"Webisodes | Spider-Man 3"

Hi, this is Sam Raimi, the director of the Spider-Man movies. Welcome to the Spider-Man 3 weblog. During the course of this series, you'll meet some of the amazing people who helped make the movie possible. The funnest thing about my job is I usually get the first pass, which is that there aren't any sculptures. There's no other vision of this thing. Sometimes there are storyboards, but in a lot of times there aren't even storyboards.
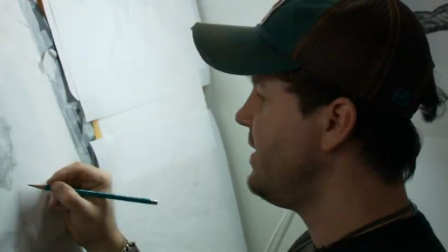38s
So really it's kind of thrown into me, what would it look like? As simple as that. I really wanted it to feel like, it had that sort of viciousness, that sort of intensity.
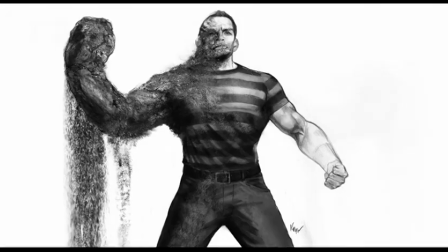48s
And I mean, in a way, it's a good monster movie. It sometimes can be a very odd process because you do somewhat envision it in your head, but unfortunately, everything looks cool in your head. But when you start to put it on paper, a lot of times it doesn't look as cool as you thought.
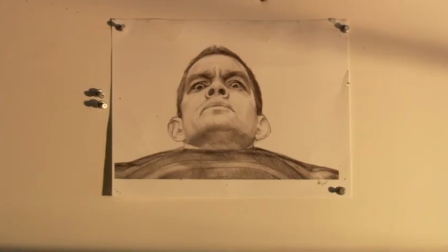67s
So it's a real evolution process. I'll draw this realistic sort of Thomas Hayden Church, and then I'll respond to it.
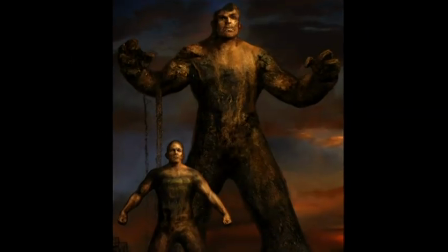74s
I'll tear it apart. I'll sort of destroy it, reform it, destroy it, and it's a really fun process to see how far you can take it. And then once you find it, then you can kind of just run with it and just go crazy. My name is E.J. Kreiser, and I'm the illustrator.
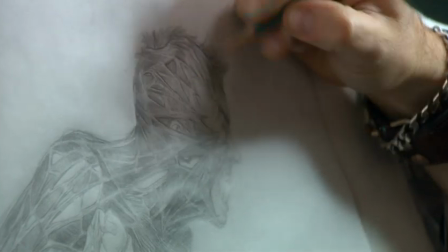98s
My specialty is to really ground a design or an illustration in something that could work in the real world. With someone like Venom, we all really wanted to see was this just unbridled rage and intensity. Sam was adamant that this was Spider-Man's black image.
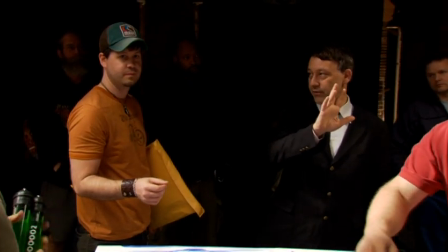118s
In fact, the word that he would always say to me over and over and over again is tension.
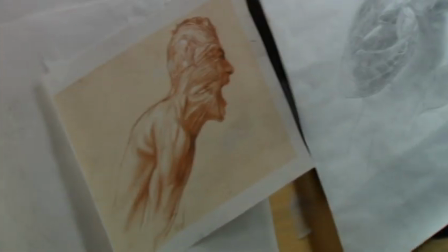123s
I want everything to feel tense. Traditionally, Venom doesn't have a web on his costume. But again, it's a real world thing. When you're making something in the real world, you have seams, you have things that need to be covered.
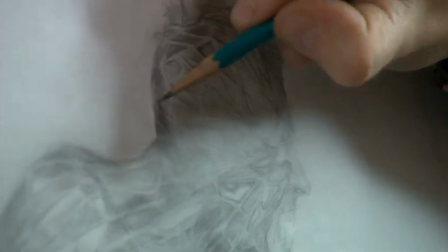137s
And the webbing just kind of came out. And then it became this whole thing, oh yeah, this could be, what if the webbing was very vicious?
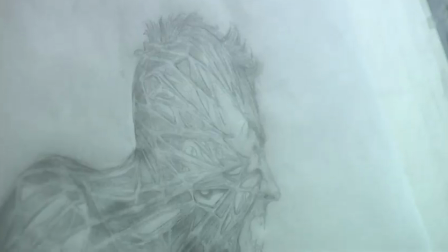145s
What if it looked like it was gripping him? What if you really felt the pain of this thing on him?
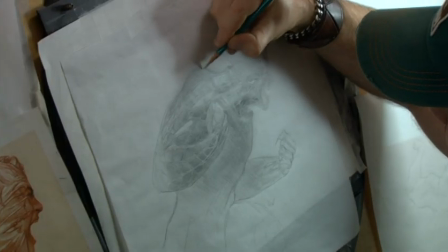151s
Maybe this webbing is
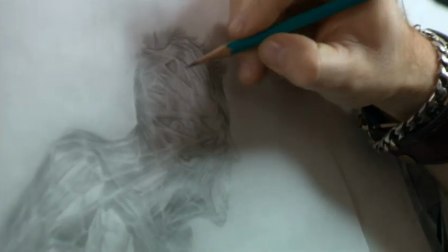155s
since it's alive, it actually will pull Venom, so that he can actually move faster than Spider-Man. Hi, I'm Elizabeth Banks, and I play Betty Brandt. Welcome to the Daily Bugle. Betty plays J. Jonah Jameson's assistant at the Daily Bugle.
You're fired! Chief, the planetarium party. Oh, right. You're unfired. I need you. Come here.
I think Betty's just one of Peter's biggest fans, in his life, and really roots for him and thinks he's a great photographer, which he is kind of amazed at all the photos he's constantly getting of Spider-Man. He's a character who needs some people in his corner, and I think Betty's somebody who's just in his corner because he's a great guy.
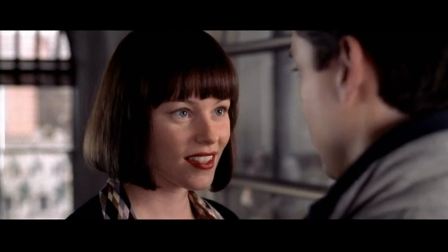201s Hey, chin up, okay?
I think it's fun for the fans to sort of wonder, and that there's this great flirtation and friendship that's developed between the two characters, and we'll see where it leads.
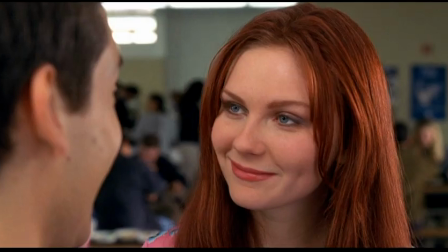225s
The first movie started with Peter Parker telling us it was all about a girl, and the first two movies were part of his journey, and finally he got the girl.
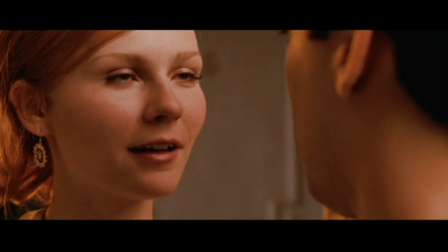234s Go get him, Tiger.
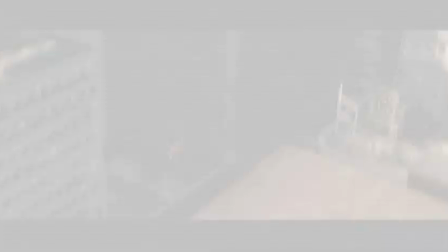238s
Now he has everything, so it fills him with pride. He, being a little bit full of himself and everything's going great for him, he's a little bit unaware of what her needs are.